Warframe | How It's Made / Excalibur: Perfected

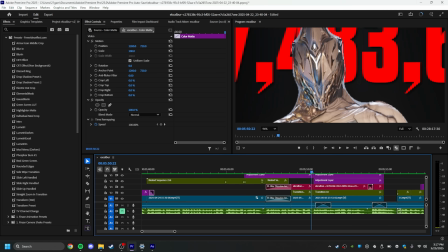Actually, I don't like this background remove very much. As you can see, it's kind of messy. Like, there's all this and not just him.
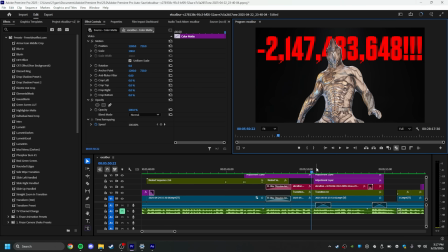But I honestly don't know why I didn't change it. I think I just didn't feel like it. It's on screen for so little. But yeah, it doesn't look great. You can see it like pops in here. That's something I could have done better on. This is a really nice like minute right here though.
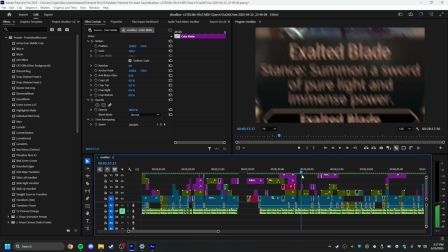The overview of the stance.
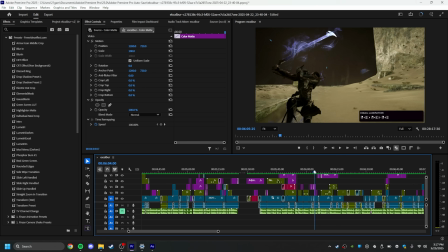You know, making these custom, because you have these, but these aren't great to edit with.
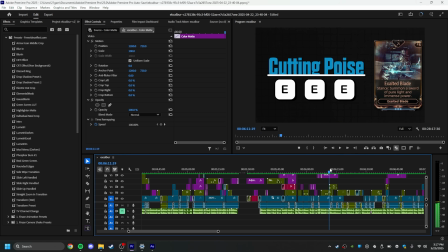So I just made my own. Ooh, this one took forever too.
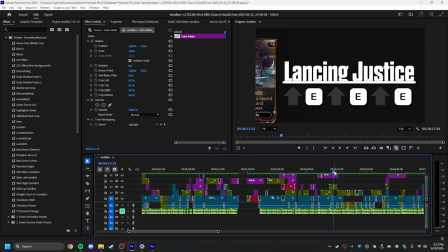Taking this line, extending it fully, and also disappearing these elements into it while having another come out of it.
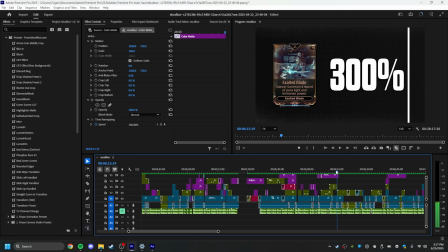Took so long, and then wiping it all away.
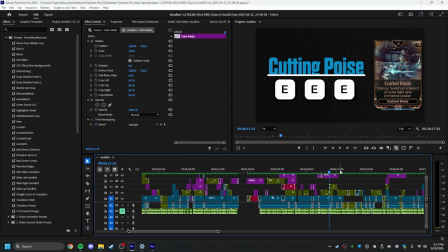It's like, it's these little things for literally like 3 seconds of actual video, but they won't make it look so good.
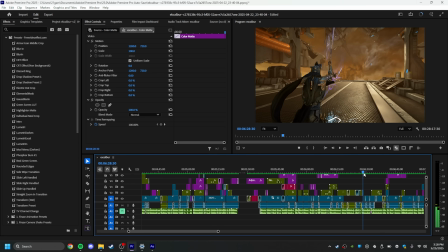I have this one. Yeah, this right here, I messed around with lowering my FOV so that it'd be a super tight shot on these.
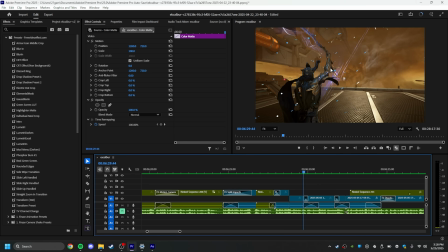And then I also made sure that like the fade, the cross dissolves between each time, like he's doing the same movement so that it like flows into each other really, really well.
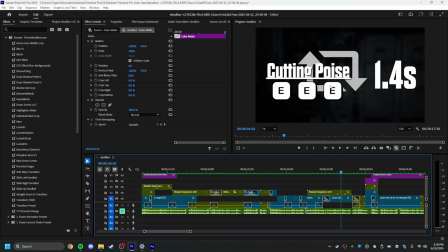Pull that. I really like the look of this one. I'm a fan of just like this with the repeat logo.
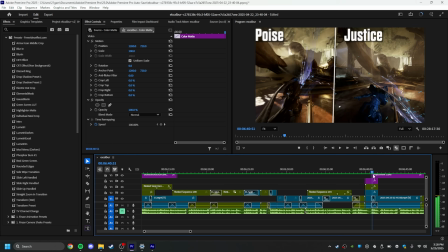Fuck with it. Moving that, more consistency edits.
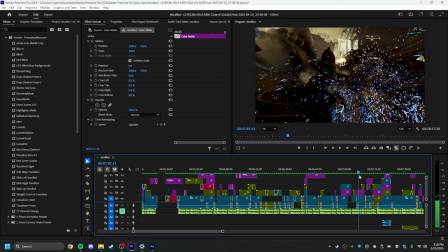Try to find something cool. Oh yeah.
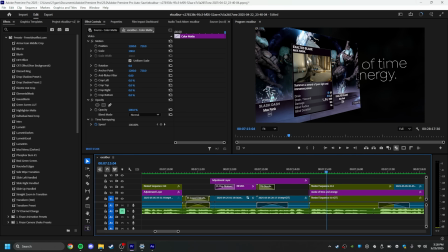This is like a basic 3D to turn this into a 3D element, and then like this is just like behind it.
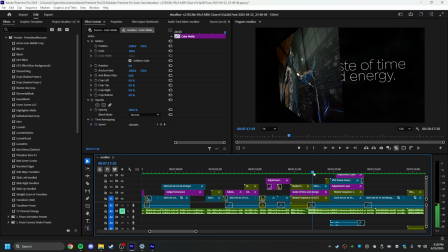And then I was like, all right, I already here. Might as well flip it around and turn it into something else. Little pause.
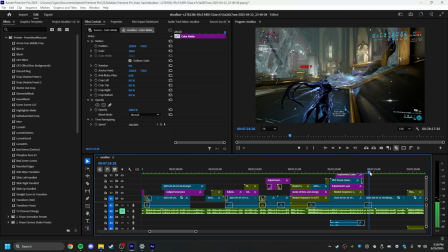Weird quirk. Kind of just the app there because that was an editing thing.
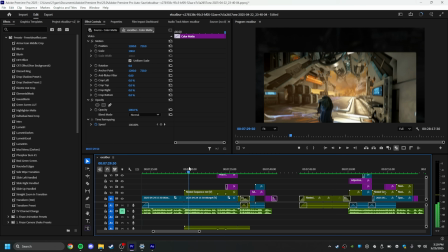I like this one a lot too. Bring this up and split it into 2 separate frames of different videos.
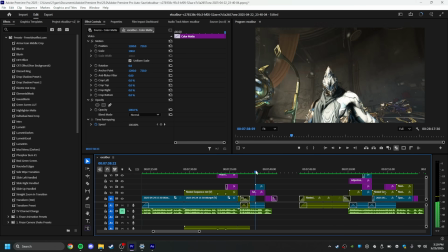That stuff is so fun. And then bring it back into another one and start another.
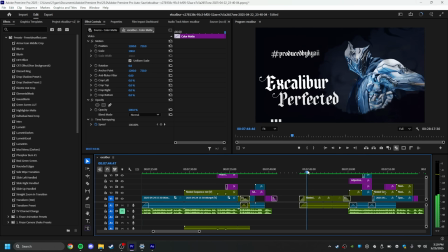This ink transition is so gas.
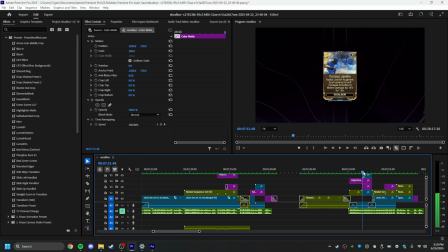I love it. I love it. I'm only 8 minutes into this video.
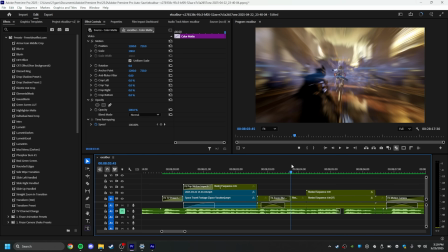Here's more rotation stuff. I love messing with rotation. Rotation looks so good.
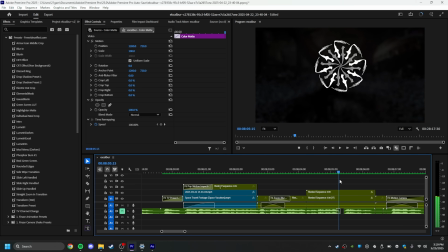And this one right here where it like gets a little bigger and then it like sits back into itself and the icon blurs itself, it like inks itself in. Fuck with it.
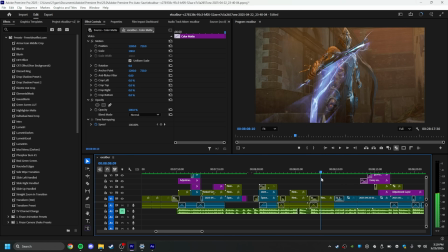Boom. That was a nice little speed ramp right there. Right here.
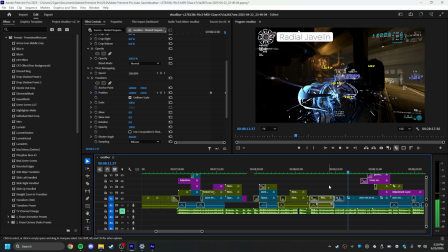To kind of make it go slower. I like that. More rotation.
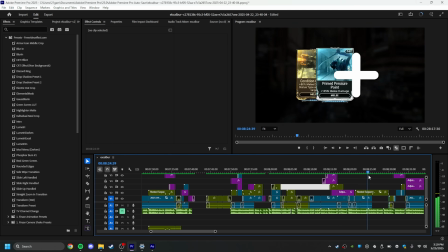We fuck with the rotation. Ooh, I like this one a lot too.
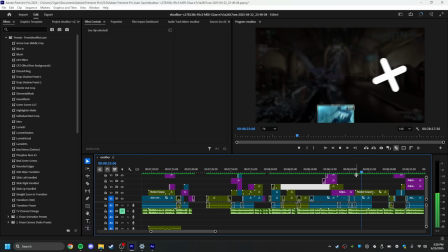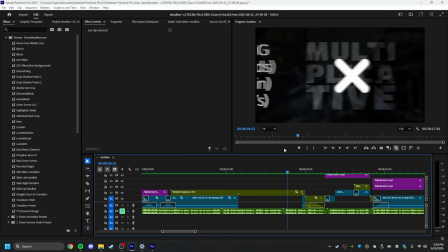Yeah. I messed around with a lot of the blending modes on text, so it's not just plain white text and it actually like has some of the background in it. I just think it looks really cool, especially when you've got other stuff on screen.
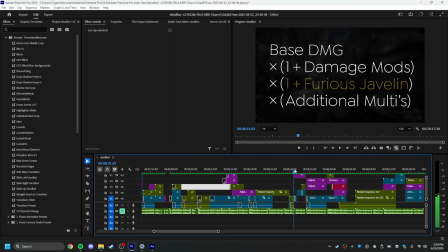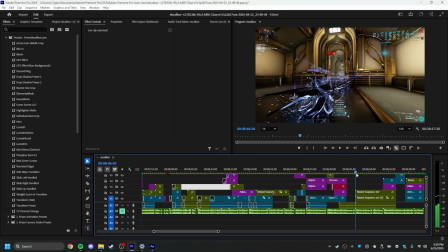Another one of those. This was a cool one to make because I have
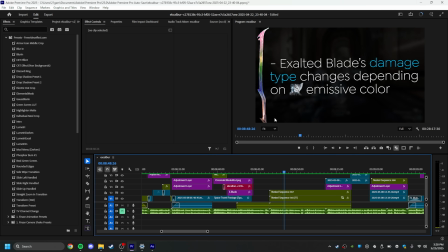the entire sword that is changing colors, but then I just cropped, like I doubled it, I duplicated it, and then cropped the bottom and turned the edge feather up a lot so that this like, it like fades in, so only the blade itself is like all rainbowy. This color wheel edit is nice.
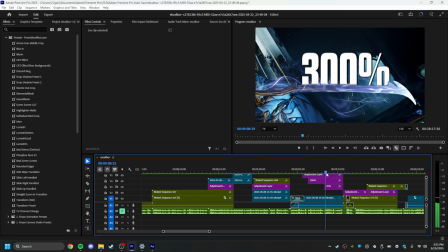I like that like pop up for the individuals. I really like how that one looks.
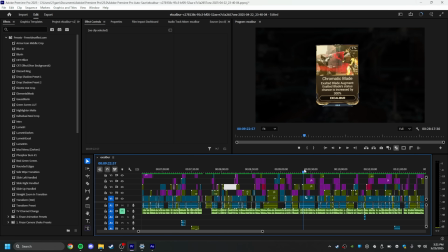Ugh. Cooking. Sorry if you can hear my dog right now is when she decides to walk around a lot.
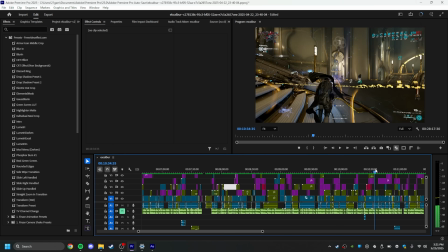It's another cool thing that I have going on here.
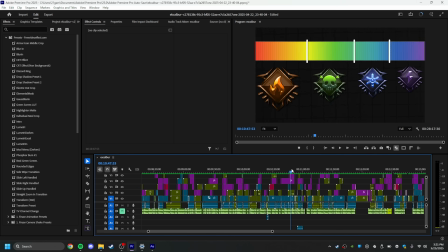You've kind of got the gist of like the main things that I like to do.
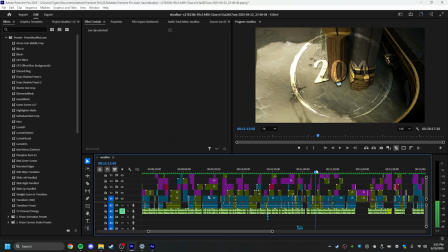You know, I play around with rotation a lot, especially in this one. I have a lot of in-element things.
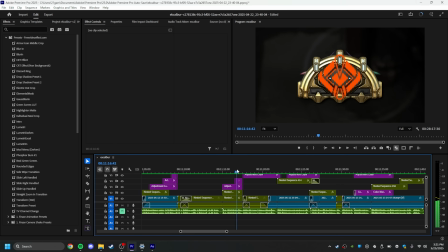Like I have melee influence here.